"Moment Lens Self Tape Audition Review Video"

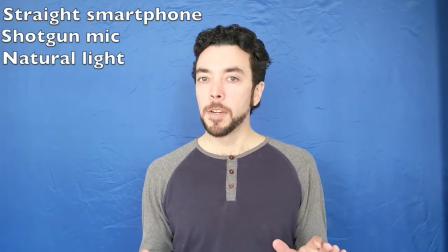[0:23]
So this is straight camera phone, natural lighting.
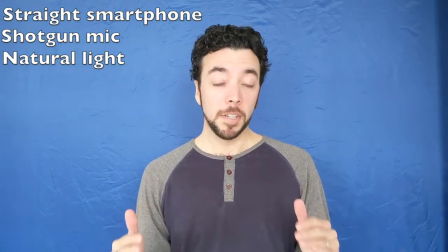[0:27]
It's an overcast day, so normally that's good because we get some of the light filtered out,
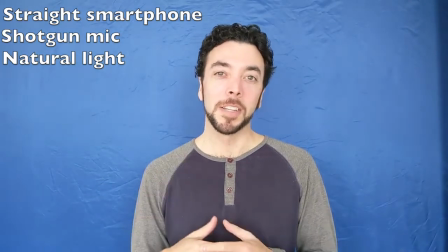[0:33]
although the clouds are blowing in and out, so we're getting some harsh sunlight and some nice soft white natural light.
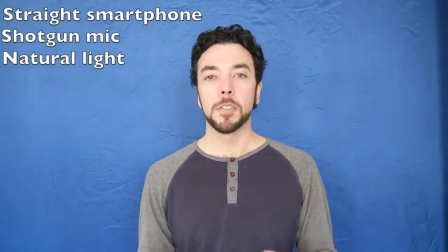[0:40]
Regular background, no artificial light, and the mic is plugged in.
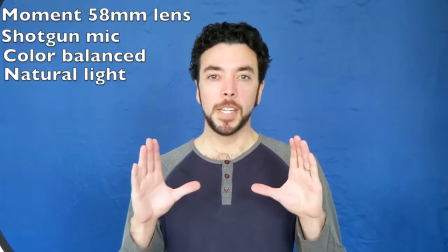[0:44]
Alright, so now we are using the Moment 58mm lens on the cell phone camera, of course.
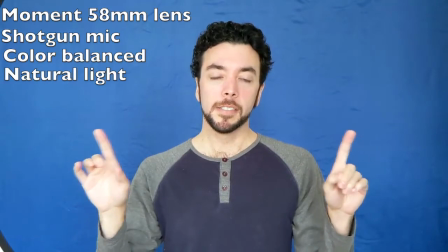[0:50]
The mic is plugged in, still natural lighting, the same natural light we had before, no artificial lighting coming in.
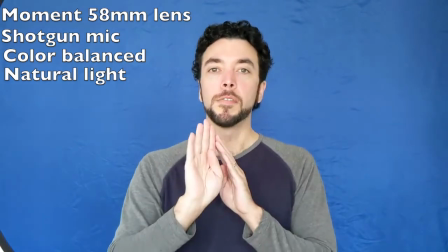[0:57]
Because of the size of this lens, we've moved the camera further back from the backdrop,
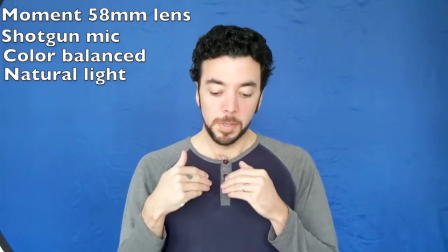[1:02]
which is an advantage, which means I've now moved further away from the backdrop.
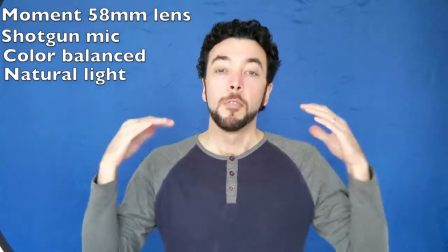[1:07]
There's more distance between myself and the backdrop, which gives us a cleaner line around me.
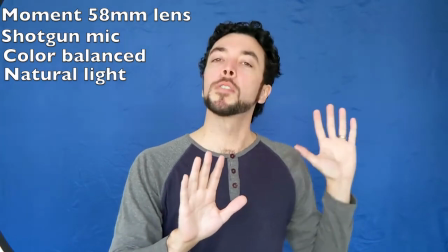[1:12]
The backdrop is slightly out of focus, just a little bit, it pulls less focus, and now I am in much more focus.
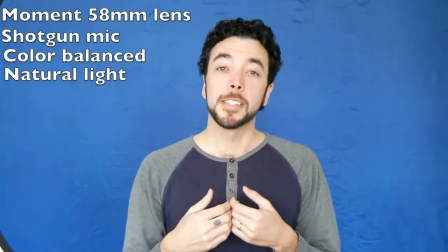[1:21]
I am the attention, right? And the reason we do this, the reason why we use lenses like this in film and television and all these wonderful things that we're all trying to get
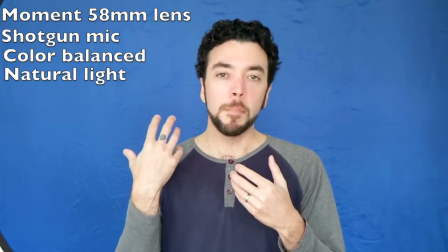[1:28]
into is because we want the backdrop to not be drawing attention away from the key point of focus,
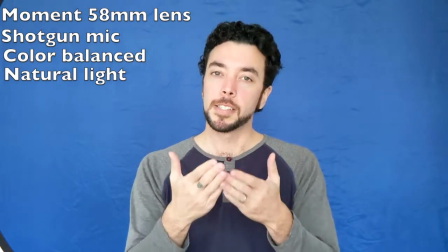[1:35]
which is the actor. And in this case, this lens is giving you that advantage.
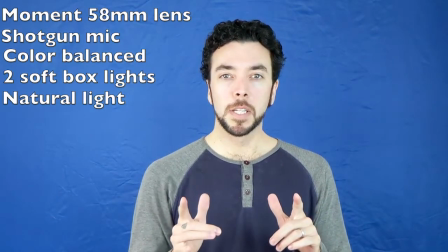[1:41]
All right, so now we're using the same 58mm lens, set up on the smartphone, of course.
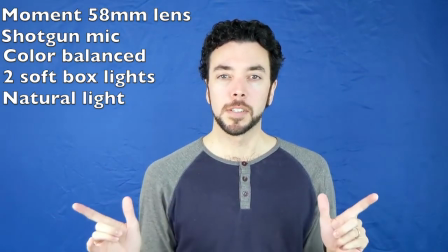[1:47]
We got the mic plugged in, the Rode mic plugged in, and we've got two artificial lighting elements, soft boxes, part of this setup right now.
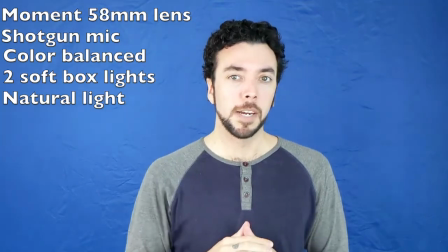[1:55]
So again, I get to stand further away from the background. I've got light coming in from the side.
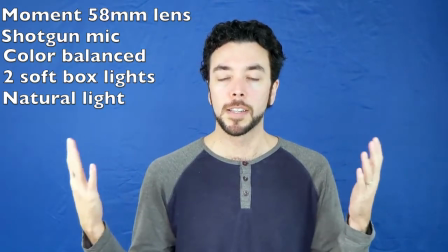[2:00]
We do have daylight coming in from the windows, but the majority of the light is coming from our artificial lighting source.
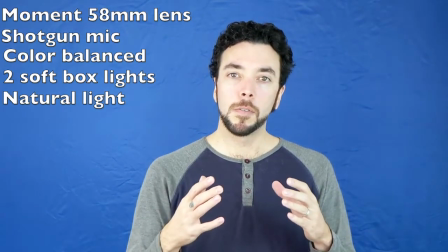[2:06]
The benefit of this lens is that now I'm crisper, I pop off the screen a little bit more,
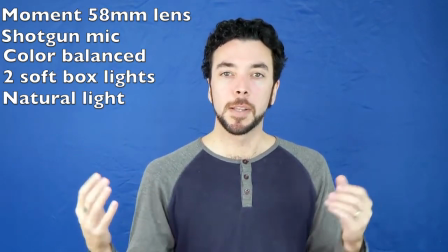[2:15]
and it's handling the light better than my standard camera phone lens.
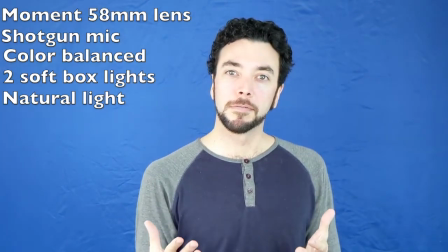[2:22]
This makes me more of a real person, right? More of a real human being standing in front of this camera.
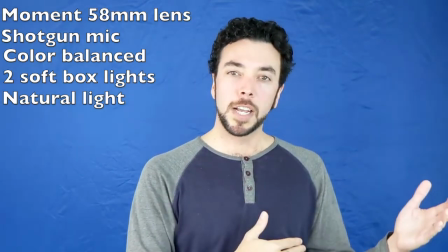[2:28]
You feel like you can recognize me. It's not so washed out, it's not so bright that it's hard to watch,
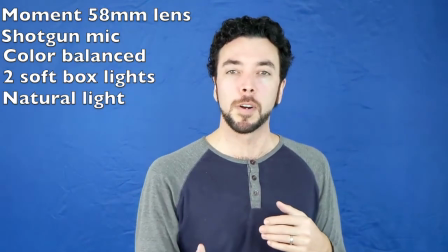[2:36]
it's hard to recognize me because of the amount of light you need to put into the smartphone. And it's not so dim that you have no idea who I am.
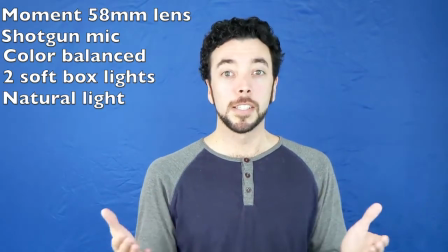[2:43]
If you call me in for a callback or whatever, you don't know who is walking in your room. So this is the advantage of using this 58mm Moment telephoto lens.
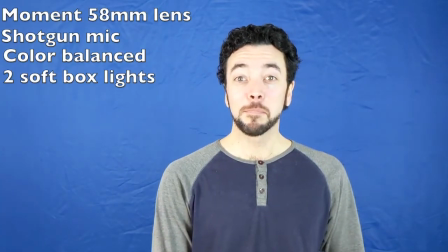[2:53]
Okay, so this is pure artificial light.
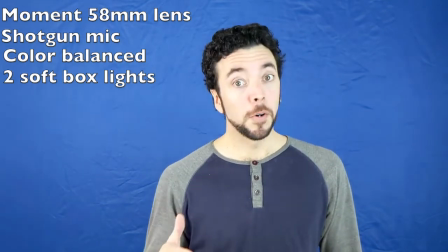[2:56]
And what I'm trying to replicate here is the scenario where you might be shooting a self-tape and it's nighttime outside,
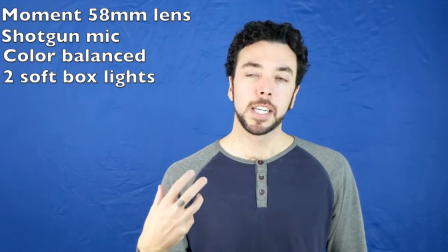[3:03]
you don't have the advantage of daylight coming in, any natural light, and you have to only use your artificial light setup.
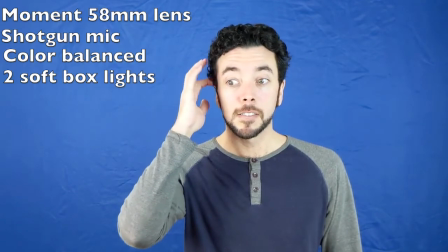[3:10]
Again, this lens is very good at handling light.
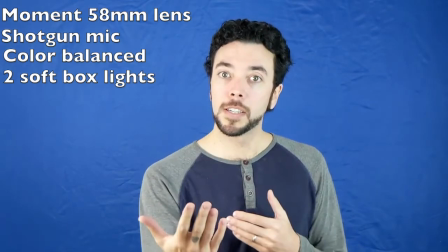[3:14]
So the quality of light you're getting and the quality of the image that you're getting from your performer,
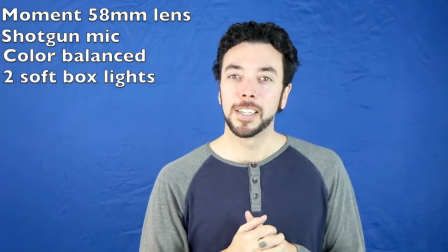[3:21]
from you, from the person who's talking, and your self-tape is going to be higher.
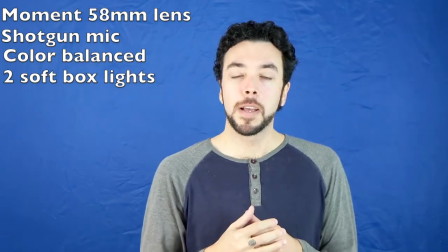[3:25]
This lens can just handle the light better than my standard smartphone lens.
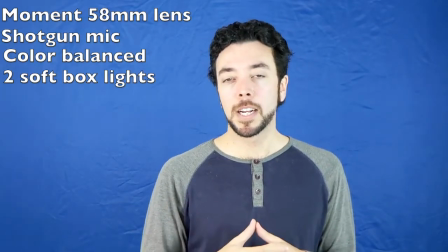[3:31]
So I'm really happy with it. I hope you guys can see the difference.
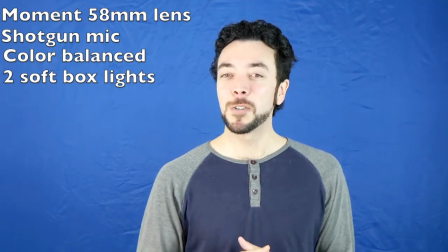[3:34]
I hope you guys can see the contrast, and I hope it makes sense to you of why this might be a super upgrade to your self-tape kit.
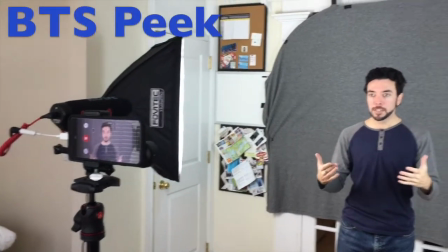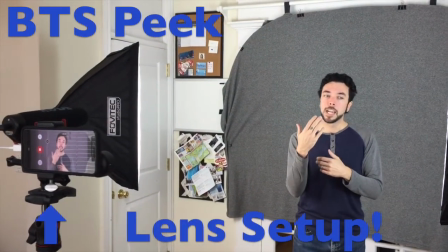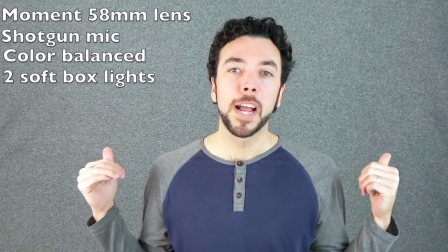[3:50]
Okie dokie. So now we're looking at just trying a different background. So we had this blanket set up.
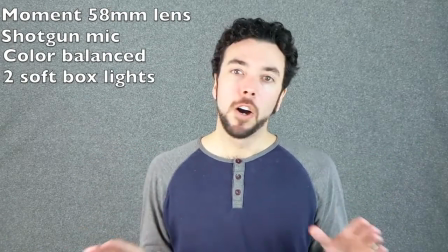[3:56]
Sometimes people use curtains. Sometimes people use sheets. All great things. As wrinkle-free as possible is always best.
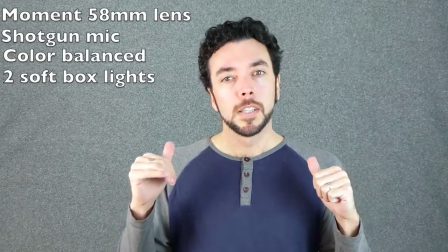[4:03]
But now this is a totally different color, right? So it's maybe a little bit busier than I might like.
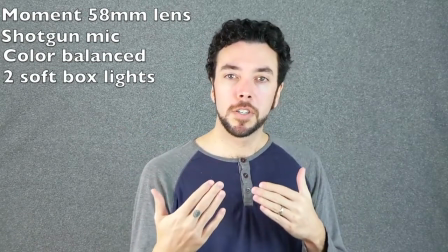[4:09]
But and even though I'm wearing a gray shirt, you can still see the definition. You can still see the difference between myself and the background.
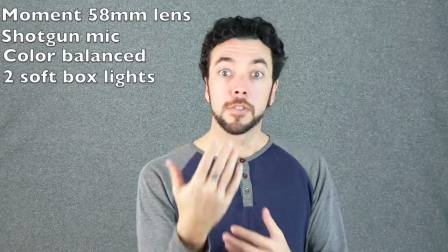[4:16]
There's a little bit of depth of field going on. And there's just more pop, again, from the performer in front of the lens.
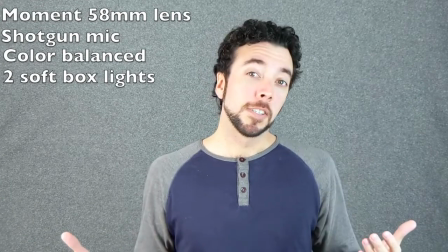[4:23]
So this is another option for you.
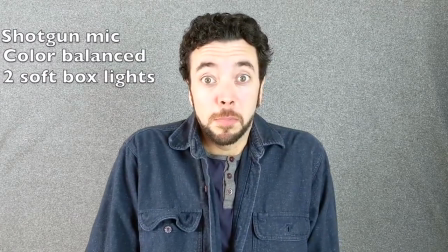[4:26]
All right, so I changed my shirt so I don't blend into the background here, but this is without the lens.
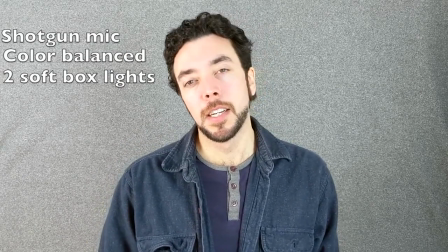[4:33]
This is without the Moment lens, just straight smartphone lens. And we're getting a little bit of a flatter image.
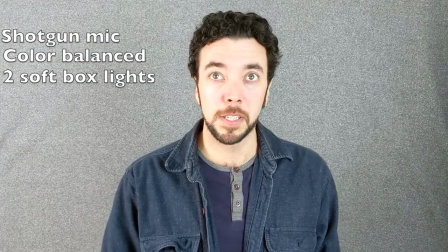[4:40]
We still have our artificial lighting coming in, no natural light to the best of our ability. But the image is still a little flat.
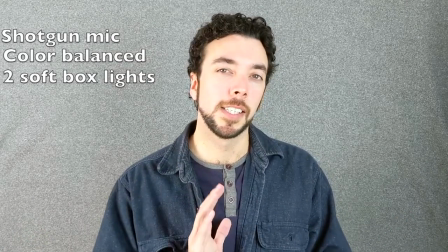[4:47]
It's not as crisp, and the subject, myself, isn't quite as prominent in the image as it was before.
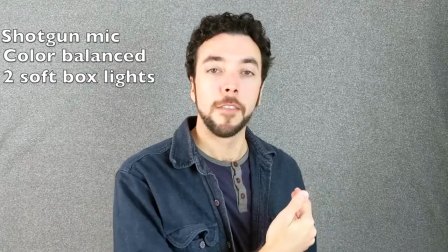[4:54]
I've had to move I've had to move closer to my background, so that's part of the problem.
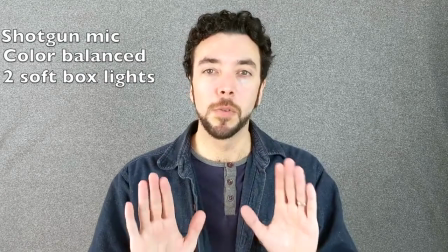[5:00]
And the camera has had to come closer to me without the lens on, with only a smartphone, the standard onboard smartphone lens.
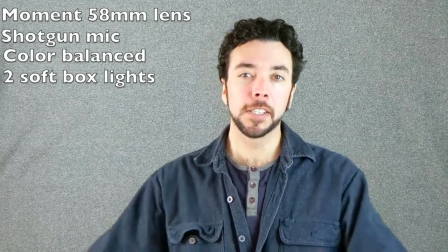[5:11]
Okay, so here we are in front of a great background again. We are currently using the Moment 58mm lens on the smartphone, and of course the onboard mic.
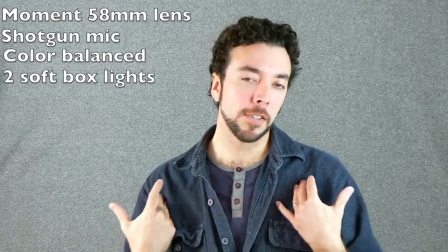[5:20]
And by using the lens, I'm able to step away from the background. I changed my shirt to obviously not blend into the background with my gray sleeves.
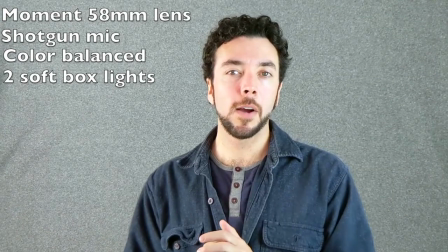[5:28]
But again, what the lens is allowing is that as you start watching the image,
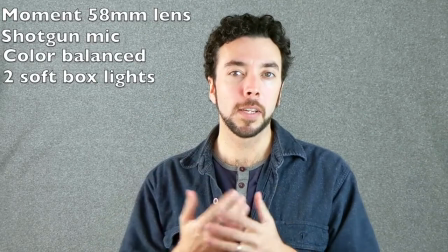[5:34]
maybe when you're first scrolling through, there's not going to be that big of a dramatic difference.
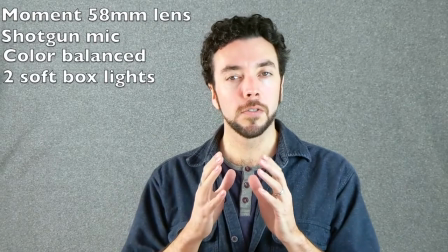[5:38]
But when you start watching the video, your attention draws to the sharper image, which is myself.
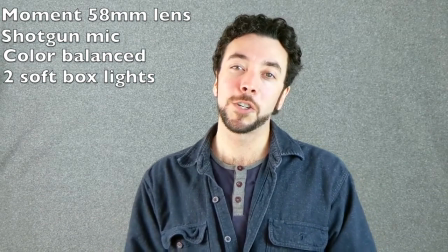[5:45]
So for you as a self-tape auditioning actor, that's going to be to your advantage. The Actor CEO Podcast with
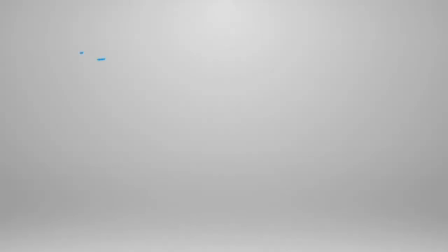[5:51]
Mike Moreno.